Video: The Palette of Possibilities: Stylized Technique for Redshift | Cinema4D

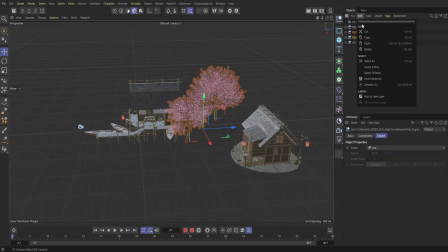And so sometimes if someone doesn't necessarily see it initially, I think sometimes
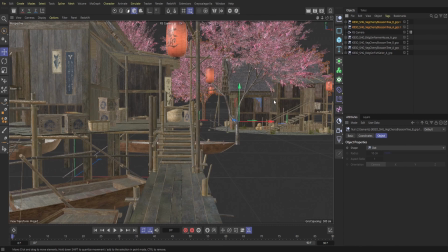the look of the overall scene can kind of look not as natural as it could.
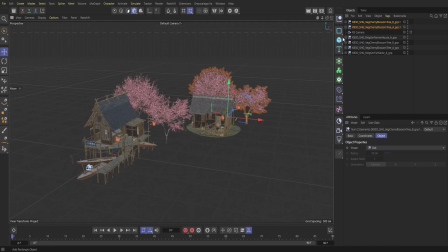So, you know, just something else to kind of think about and look out for. So next up, I'm going to bring in a landscape here and then just kind of quickly apply it to the surface here underneath the house.
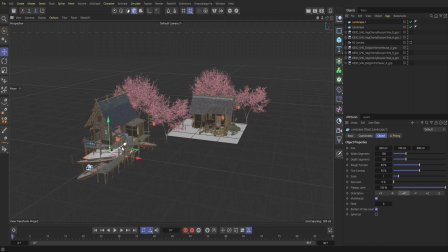And then I'm just going to do the same thing over on this other side. And then, of course, we're going to copy and paste this and kind of push it forward.
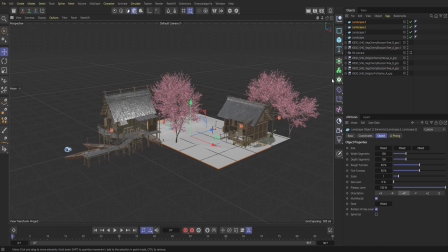What I'm thinking is to kind of make a land portion and then also do a water portion as well to kind of create some cool highlights. And then, of course, our building up in the front here, you know,
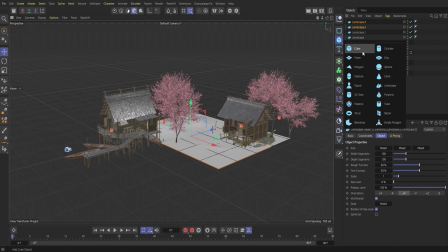it has some canoes attached to it, so, you know, it's obviously meant to go in the water.
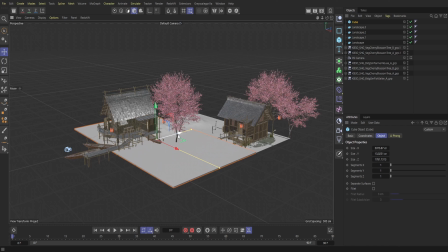So we'll bring in a cube here, stretch it out, and then I'm going to increase the segments as well,
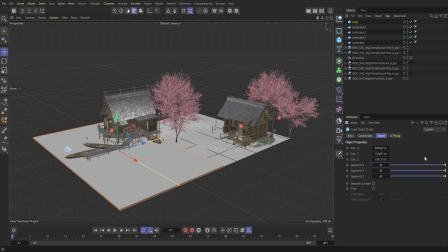just to make sure that when we do distort the cube with our deformer and our water, we're getting more of a realistic look and not something that is very choppy or cut up because of the deformer here.
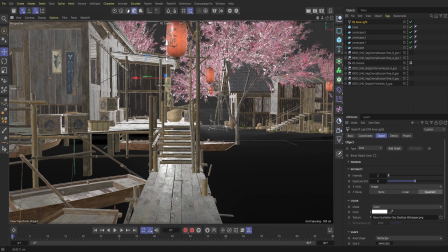So And then to top off the scene here, what I'm going to do is bring in a area light. I'm going to stretch it out and we're going to kind of use this as our background. And then I'm just going to bring in a background I made within Canva,
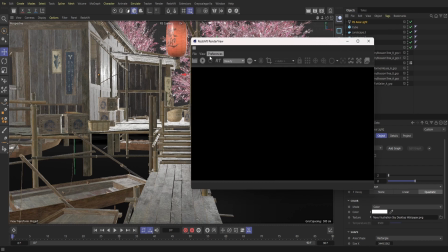and then I'm just going to apply it to the light here so we get a nice little backdrop as well.
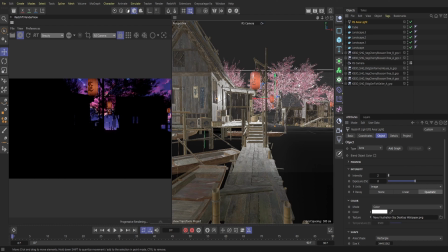So as I pull up the render view here, you can clearly see the the backdrop I made here. It was these pink and purple, you know, night sky,
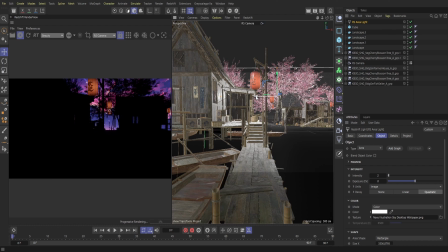or even like a early evening sky where the, you know, the sun is just kind of going down, but it's a little bit more stylized.
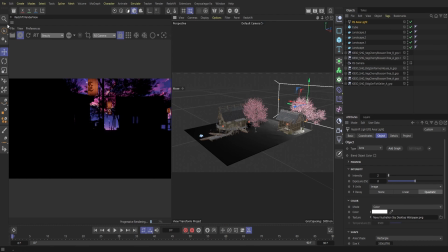So wanted to go for that because to kind of pull off this overall flat animated look,
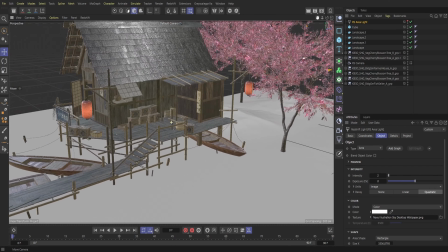I need something that is a little bit more stylized, or it's gonna look look a little funky for us.
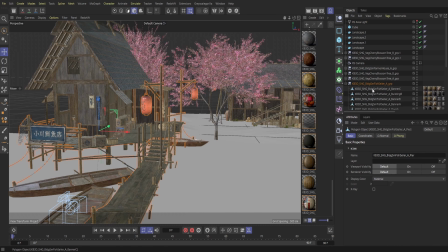So all right, so next up is this actual technique. And so as you saw, when we're importing assets, all of the different colors and textures obviously import with the assets. What we're going to do is we're going to have to kind of change a lot of these assets to pull off more of a
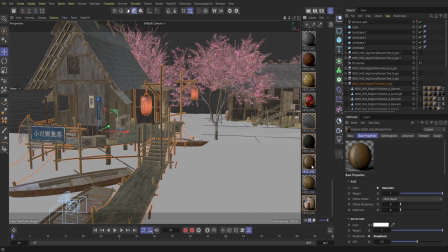stylized flats, or just like some sort of anime look here.
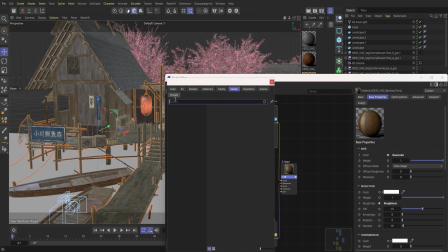So all right, so I'm going to pull up the node editor here, and then I'm going to go over and bring over a Fresnel, and then go over and bring in a wireframe. So with the wireframe, what you want to do is actually put it into the output here.
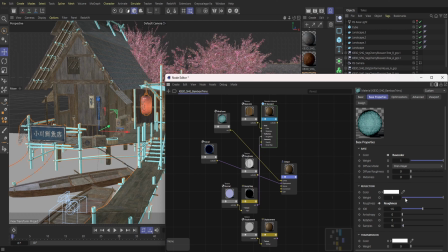I'm going to go into input and surface for the wireframe. And then for the Fresnel, what I'm going to do is also attach it to the displacement of the output as well. And so now as we apply that here, you can see the immediate change within the viewport.
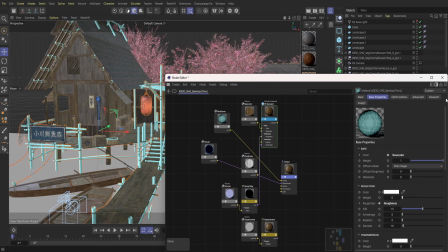And then what I'm also going to do is go over to reflection and turn that down to zero,
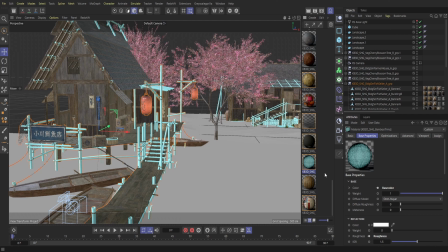just because we're again having a somewhat of a flat look to it, and so I don't want any colors bouncing off of this specific material here.